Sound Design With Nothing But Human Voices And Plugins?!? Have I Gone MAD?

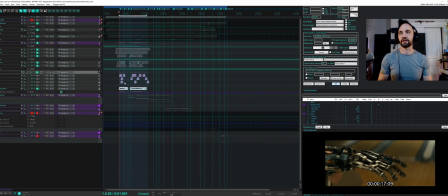20:33 So that's the fingers, and I've changed it, but let's get on to the finger pistons. This is going to be similar stuff.
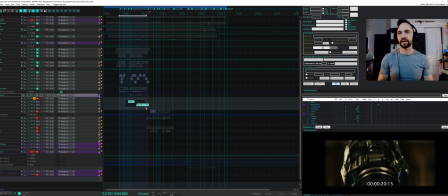20:49 This right here is definitely pitched.
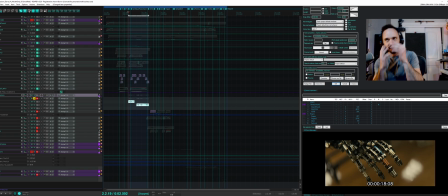21:02 And always, not always directly in the microphone, sometimes off, not just for plosives, but for a different quality of recording. So I'll undo that to get them back at 22. Cool.
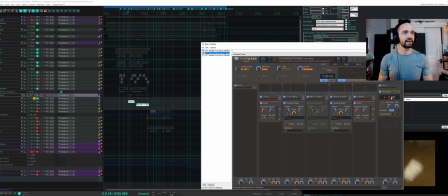21:17 So now they're pitched. Multipass was the trick here again. Pitch shifter on an LFO to get that motion. That's all it really needed. There's transient shapers in here as well.
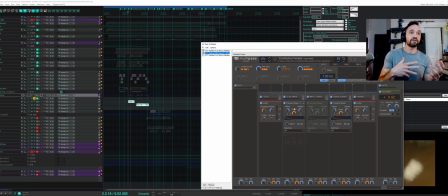21:32 It's nice on a multi-band level because it allows you to do just attack or sustain per band, which actually does a remarkable amount of cleaning up on a busy signal like a voice or just something that's steady,
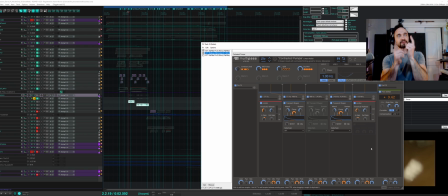21:46 really steady noise, because it allows those little bits to stick out more instead of being sustained. But that pitch shifter is doing the heavy lifting. Yeah, it's kind of boring without it.
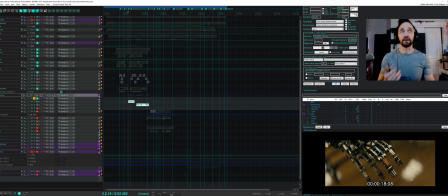22:06 And I didn't do input modulation envelope following on all of them because it just sort of got too samey. So some of them were LFO driven, which also felt mechanical and fitting.
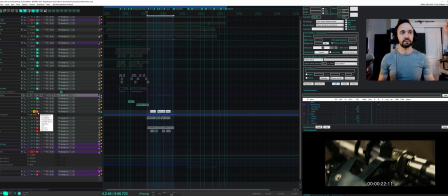All right.
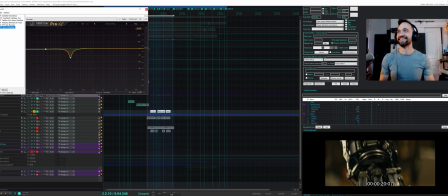22:30 It's just crazy. I love it. Okay, crystallizer.
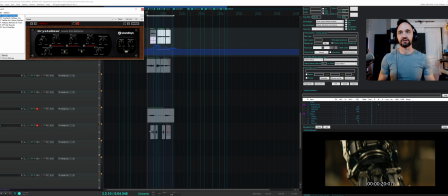22:35 I think I might be right in this pitch. Yeah, I sure am. On an envelope this time.
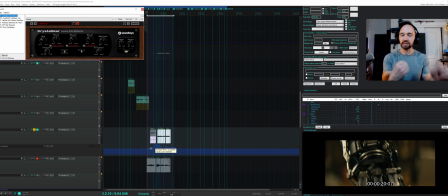22:41 I wanted to draw it in. I didn't want something random. I knew what I wanted. So that's as simple as moving it. Parameter, show track envelope, drawing in your points, or writing it on a fader. I'll enable that.
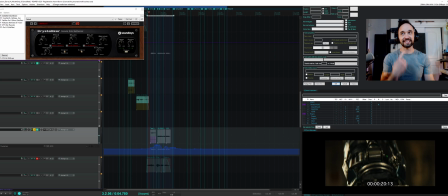22:58 Alrighty. Pretty sci-fi, but you can still hear the human in it. So I wanted to get that out. So vocal synth.
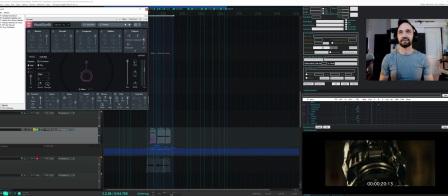23:08 Probably a little heavy-handed on the chorus. I'm going to say that's heavy-handed on the
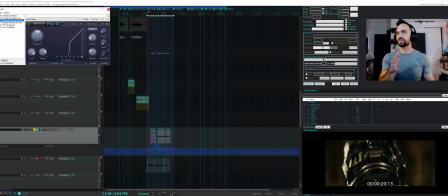23:26 chorus. Then Pro G again. Choppy, getting rid of the noise.
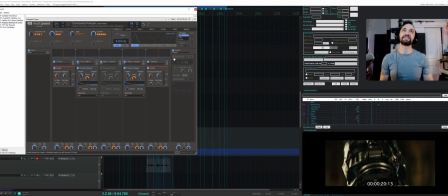23:34 Pitch shifting, magic.
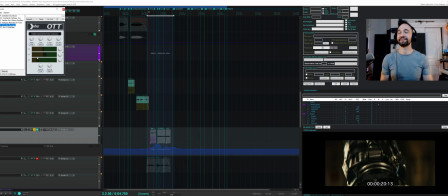23:43 So much character. OTT, sculpting, fast.
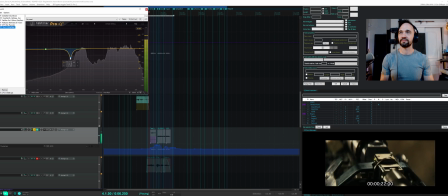23:49 Pro Q. This was just too resonant. Oh, I'll just click them off real quick. Felt too big in that area. I think I wanted the tonal transient more up here.
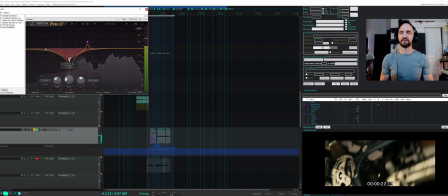24:08 So it was like, for some reason that didn't quite pitch match. I probably should have just pitch adjusted it or something. But, whatever works, works.
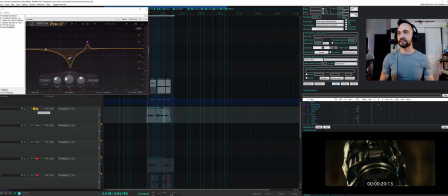24:22 Get in the flow. All right, just more pistons. I think you're probably going to see more of similar recipes.
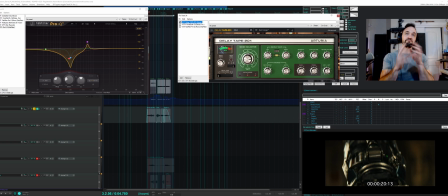24:31 Delay tape. This one had some, what would you say, analog type echo to it. Oh, look at that.